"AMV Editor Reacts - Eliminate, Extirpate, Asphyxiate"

The other thing is I actually quite liked the English dub for Evangelion. I thought all the voice actors did a really good job especially the voice actor for Shinji I feel like he really captured that teenage angsty sort of vibe and with any English dub they do change the lines a little bit to adapt it to an English translation and I actually like some of the English translations for example when it says like I'm so fucked up and stuff like that the flash frames there's that staticky stuff so that static
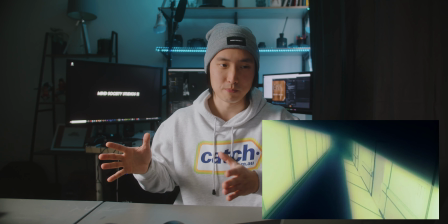467s
is actually something that I filmed off an old CRT TV and I use that asset in quite a lot of my AMVs and I think I still use some of that to this day just because of that static like it's quite organic well technically it's digital it's from electronic appliance but I just liked how that asset wasn't created using effects it's from an actual you know device so it always felt a bit more organic and authentic to me and
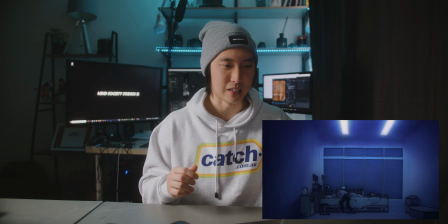493s
the other thing is with the color grading when you compare this to my older AMVs you can really see how I've come to understand a bit more about how color works and influences the visual narrative rather than just using it as a tool for eye candy with a song the song is actually called sexy s x y by the artist i think it's z x y x or x y z x y z i can't remember but it's all in the description of the video and i remember i was in this phase where i was trying to look up as much independent artists and underground music as possible and it was also during this phase where i was really listening to a lot of post-rock music and i found this guy's album and i heard this track and I was like oh my god like it just sounds so aggressively violent and it was just the right time because I re-watched this movie around that time when I heard that track and it just sort of clicked in my head like what if I created a parallel universe narrative where Shinji is a serial killer and that song and Evangelion kind of clicked and that's how this AMV was born. The artist of the track also commented on the video and I was like oh snap I kind of felt bad I didn't ask him for permission so from that day onwards I was like should I start asking artists for the permission to use their tracks and so just go like I like this track I'm gonna just chuck it into an AV. Fearful thought I guess. Anyways I'm gonna rewind back and we'll keep going.
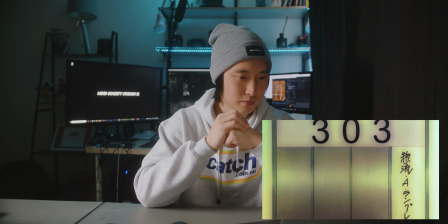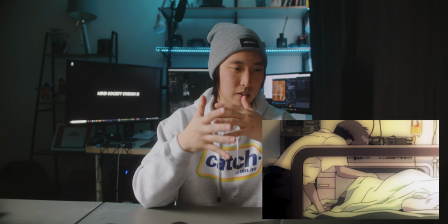584s
So you can see in these shots I graded it to make it feel a lot more like
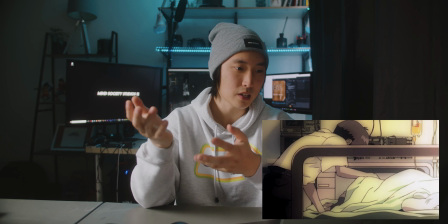588s
it's a early morning or sunset and then in the next shots
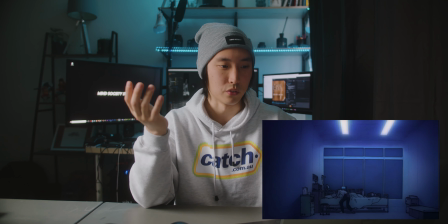593s
all of a sudden it's night time so the idea
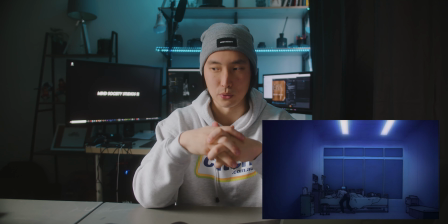598s
for this was to make it feel like there's no sense of time in Shinji's
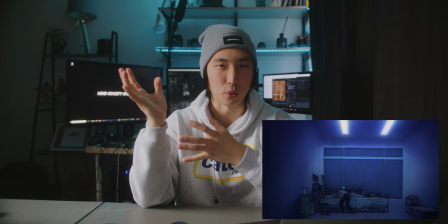603s
mind like he's all over the place it's almost like has he been here the whole time or was this like the night before was this the morning after who
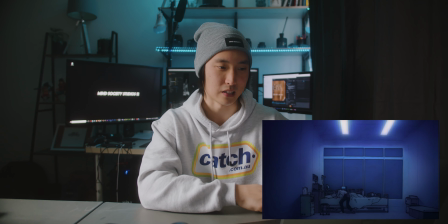610s
knows and to talk about the grading in this shot so there's a technique called night-to-day where you turn a daytime shot into nighttime so Originally this shot would have been a bit more like, I can't remember what it is in the movie. I think it's just more like a pale daytime sort of look.
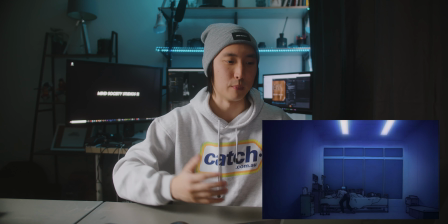623s
And again, what I wanted to do was to create that shifting sense of time. And so I added more of a blue tint to it.
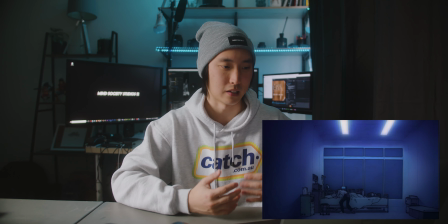630s
I masked out the windows and sort of like darkened them to make it look like it's nighttime. But yeah, again, it just kind of shows more intention
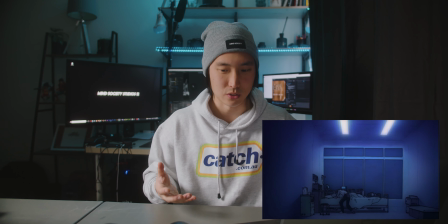636s
behind why I'm coloring the shots in those particular ways rather than just chucking all the different colors on like some of my older AMVs just because it looks pretty.
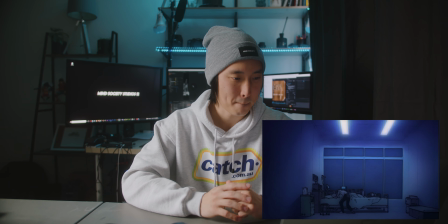646s Don't be an idiot like you always do. Just say something, damn it. Oh my god!
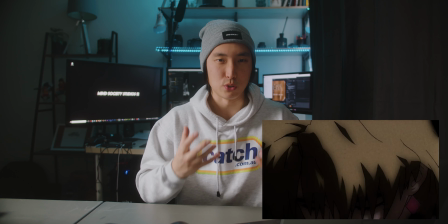655s
So we can already see with these shots, there's this very grungy, dirty, kind of semi-glowy effect to it.
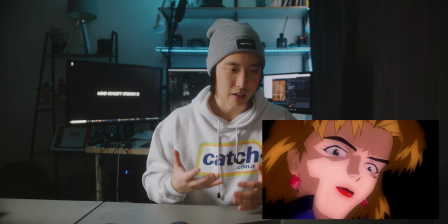664s
And just again, like it really shows that I kind of gained a better understanding of how to utilize visual aesthetics to better tell the story. Rather than just like thinking, yeah, this looks nice. Let's just put that on top. Anyways, let's keep going I
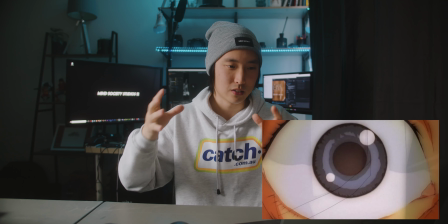691s
am again first half grungy sort of look second half more clarity showing that the first half was more like
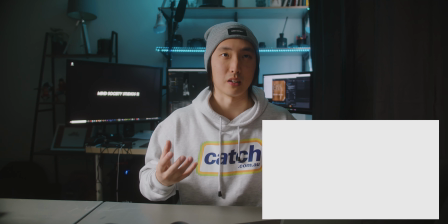699s
a Fabricated memory that Shinji has where he's like, oh, she must have killed herself and then showing the reality of it By taking away that grungy sort of filter.
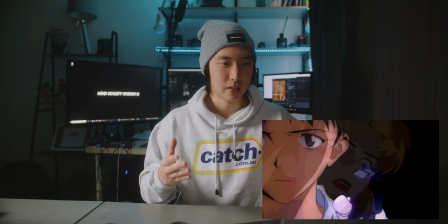709s
It's Shinji who's the one that actually committed the murder and the crime So the way that the shot of Shinji turning around and shooting was composed was pretty simple. There's a shot that is clearly of Shinji's turning around The hand is actually from Gendo, which was masked out and he's wearing the glove Originally, I wanted to paint the glove out and make it skin colored So it just looks like a bare hand, but it ended up being Too much work because we had a deadline for when we had to submit our AMVs for the battle And so I just opted to keep the glove but put it in later in the AMV is kind of like an Easter egg Which I'll talk about later as well.
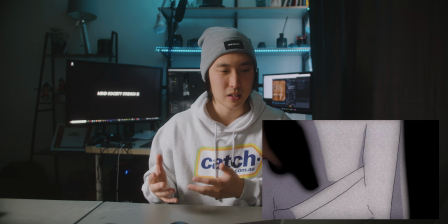743s
So you can see the pacing is quite fast But the sense of structure in terms of telling the story
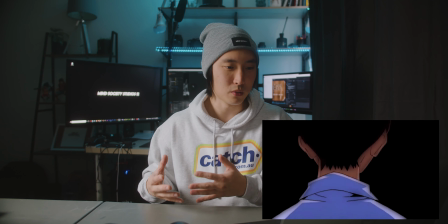749s
Especially when I'm remembering my older AMVs have kind of matured a bit more where I'm being a lot more intentional with how each frame Plays out and not just timing but also conveying what I'm trying to tell with the narrative And also the sequences of deaths correlate with the title of the video. So the first one with Dr Dr. Dr. Katsuragi, she's eliminated. And again, just goes back to my teenage brain going like, oh, this sounds really edgy and cool. But now I'm just thinking to myself like, man, you're trying so hard. You're trying so hard. Anyways, let's go back a bit.
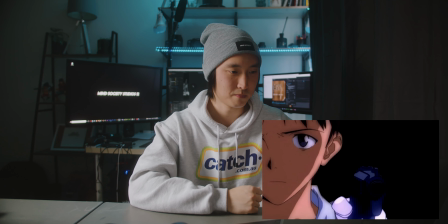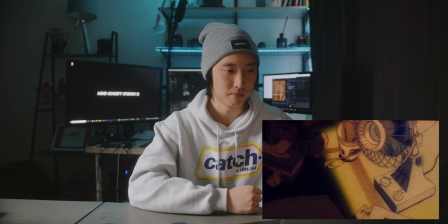Okay, so what's really funny here is like that sort of moaning sound was in the music itself. And when I was putting this sequence together, I was just like, oh my God, like this fits so well. I still remember that. I was just like this just clicked so easily.
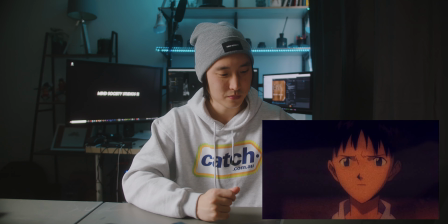Man that's such a violent sounding song. I still love this track. It's pretty awesome. So in this scene I want to make it look like Shinji was very vindictive and jealous of Misato. I just realized I called the doctor in the previous scene Katsuragi. Sorry I meant Ritsuko. Geez. Ritsuko Akagi. Is it Akagi? I'm gonna look that up now. I'm getting all the names wrong. Geez. Misato. Misato Katsuragi. I I think that's making myself look like an idiot. I mean, I already am an idiot, but Misato Katsura, okay. All right, now that we got that out of the way, so I'm trying to make Shinji look like he's jealous of Misato. And to be honest, the scene kind of plays out pretty naturally, so I didn't really have to do too much to that, and also, the way that that scene was color graded in the movie has that sort of reminiscent sepia sort of tone to it already, so I didn't really have to touch that up too much either.
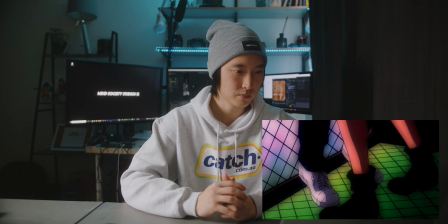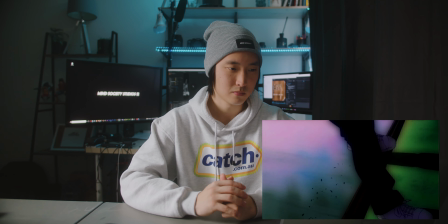so she just got extirpated. Anyways what I wanted to make that scene look like was more of a back and forth argument between Shinji and Misato. So during that scene it's really Shinji just being all mopey and depressed and sad and and so what I want
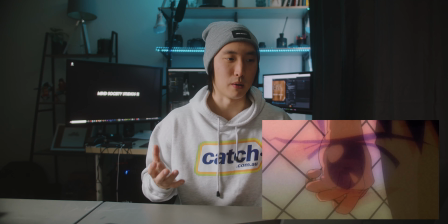898s
to do was heighten up that sense of conflict by splicing in more shots of where he's actually arguing back.